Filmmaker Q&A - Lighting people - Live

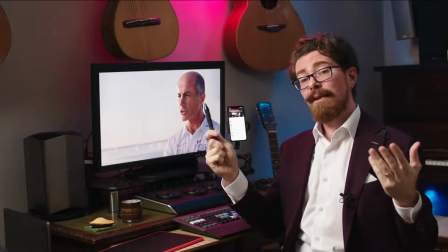[29:22]
Maybe that's not an active stroke. So maybe with the lighting, you're actually saying, well, we're going to cut that window out.
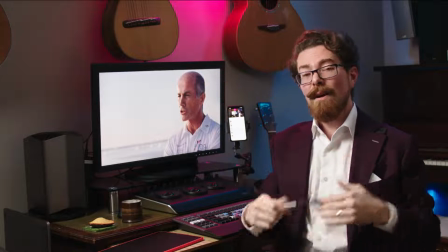[29:27]
We're going to take this top light off this person and just let the window light do it. If you can go beyond that, then you say, okay, now maybe we bring a light in.
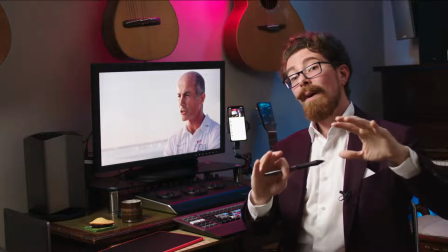[29:36]
Or maybe we're saying, we're going to just run this with a bounce, you know?
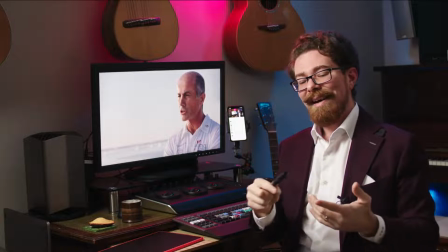[29:40]
So knowing what the limitations are and how much time you have definitely helps.
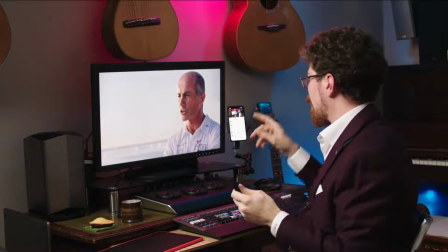[29:45]
The more time we have, the more complicated we can get with our setups. And some of these examples, this one just here, is actually a really interesting one, because for this, we're outside.
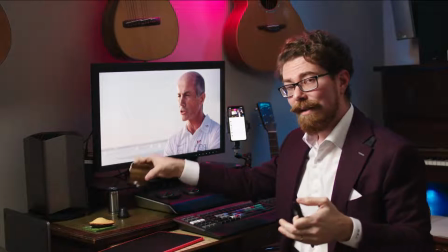[29:53]
If you've ever done any filming of interviews outside, you'll know that it's very, very tricky to modify anything.
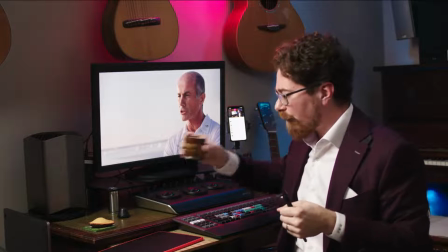[30:00]
So I'm just going to have a sip of coffee. I've been following some wonderful coffee channels in lockdown.
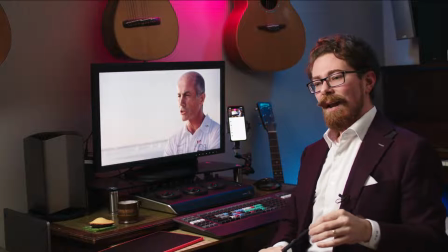[30:07]
So James Hoffman, he's a British guy who has a level of sophistication, shall we say, that I aspire to.
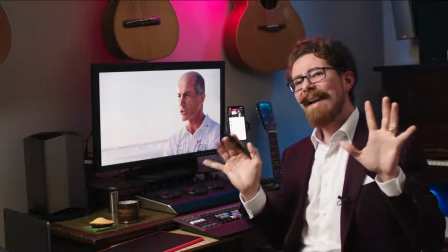[30:15]
And he's a fascinating fellow. And anyone who knows me knows I love coffee. We're going on another tangent here.
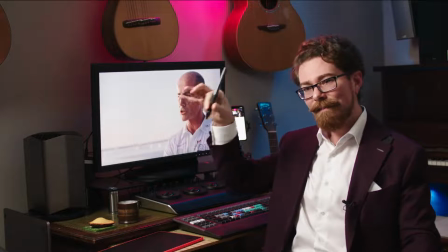[30:21]
This is a journey. This is a story. I've been using, because I can't go to the coffee shop, and I used to make my own coffee.
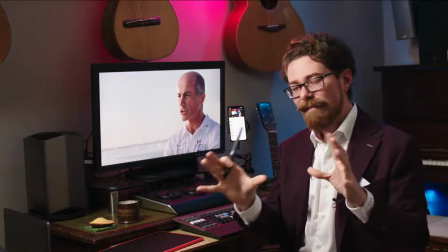[30:28]
I used to have a Gaggia Classic. and that was kind of okay. It was cool, but never really got as good as I would like to have got with it.
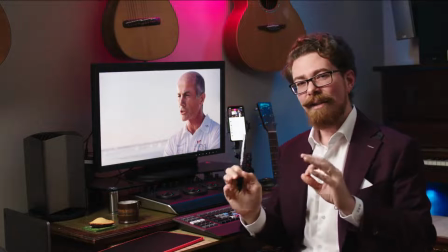[30:37]
This is with a flare and a Bellman steamer, and it is excellent. I've become very good at making coffee in lockdown, very good.
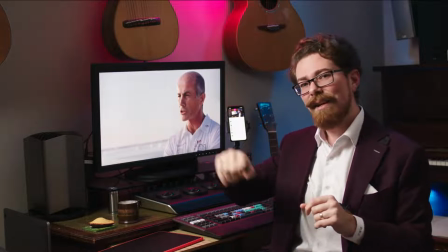[30:45]
And this is delicious. It's a ristretto shot.
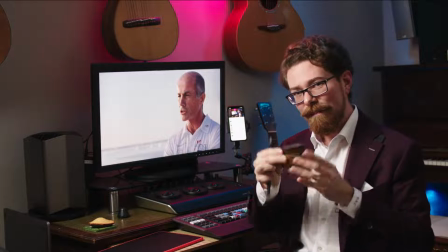[30:48]
It's slightly shorter than espresso, and well, you know, in America, if you're in America, it's probably about time for a coffee.
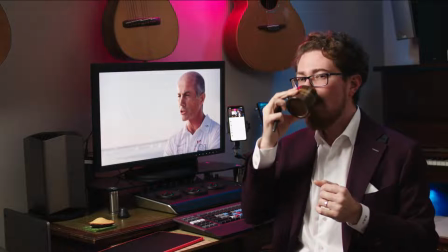[30:56]
If you're in LA, what's it going to be like 10:30 in the morning there? But that is a delicious shot.
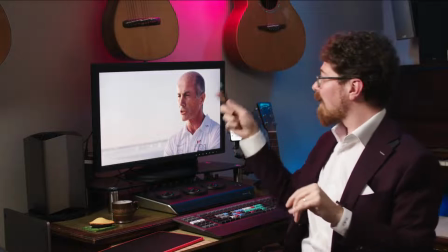[31:03]
Tiny bit of steam milk in there, fantastic. In any event, filming outside, you've got so many things that are against you.
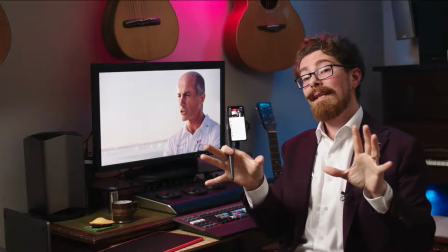[31:11]
The direction you choose to shoot in is very often dictated by the sun, but sometimes you want to see something.
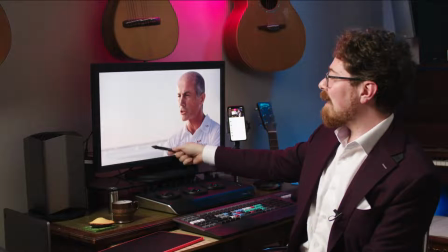[31:19]
So, for example, just here, we wanted to see that there was blue sky behind him and there was water,
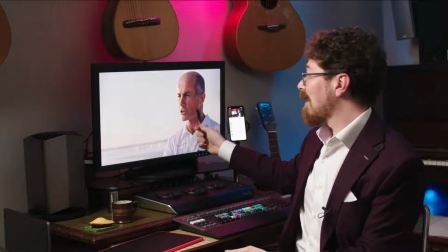[31:24]
because these guys were going to row across the Atlantic, and that was a suitable background.
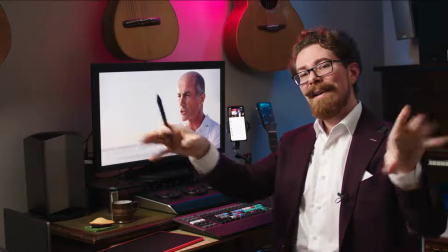[31:29]
In the other direction, the way he's facing, it's just green and trees and stuff, so that wouldn't necessarily be the right background for him.
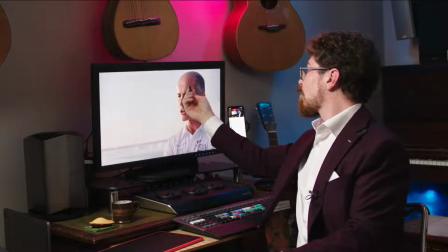[31:38]
Couple of problems here. The sun is coming in straight this way, which is not good for what we're doing.
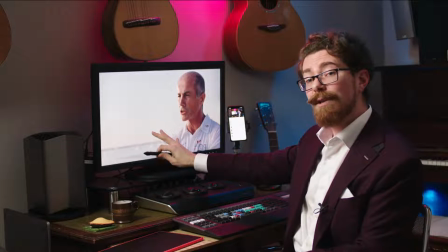[31:45]
It's blasting all across the back. Just there you can see that the background is pretty hot in terms of light just bouncing off the boats and things there.
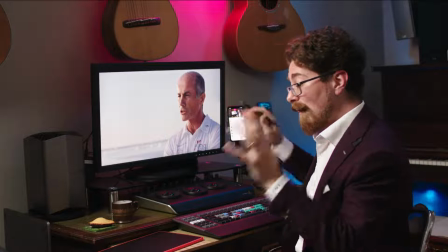[31:52]
So what do? We actually ended up with loads and loads of stuff around this, cut to the frame, and I will draw in what we're doing.
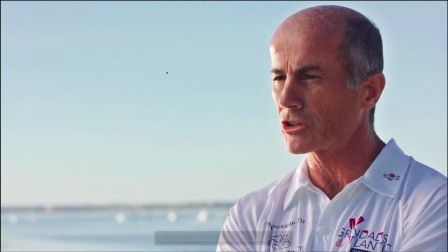[31:58]
So we got craziness here going on, really, for an outdoor setup. We had tons of neg on this side, had a big, I think it was 2 or 3 meter neg on this side, just taking him down, because you're never going to get that level of
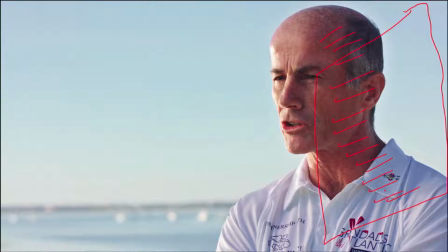[32:15]
negative on the side of someone's face just standing out on a sunny day like this. It's not going to happen. So he's facing the sun, but we're not actually letting the sun hit him. We've got another diffusion frame just here, 2-stop diffusion in front of him. So this is stopping all of the sunlight that's on him.
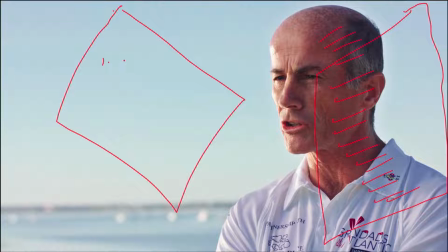[32:34]
So that's two stops, 1.75, or maybe it's 1.25 stop. So that's 1.25 stop of diff on him. Now the problem then is that we're taking his level down on his face so much that actually he's going to be
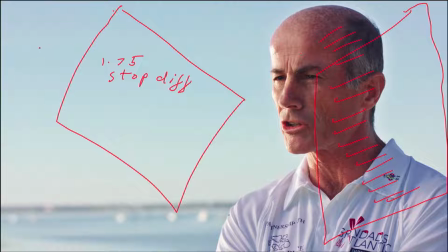[32:53]
completely removed from the background. So then we did another thing. We got a reflector bounce. I believe it was just a 1 meter by 1 meter bounce, and we put it off kind of over here, scooting the light so that it...
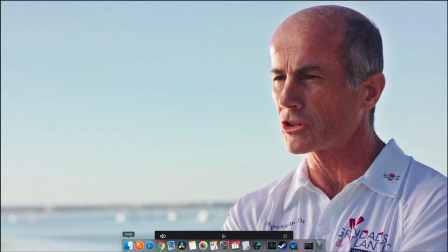[33:06]
Ooh, that app doesn't like staying uncrashed today. So the light scoots across and hits his face at that point. So you actually end up with this hard edge coming across here.
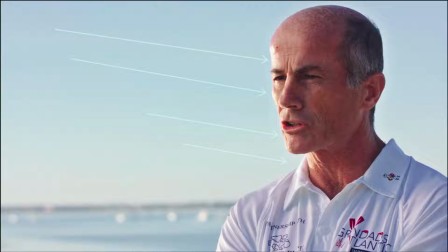[33:23]
Now I actually quite liked that. Normally I wouldn't go for an edge. I'm going to do it in red so you can see it.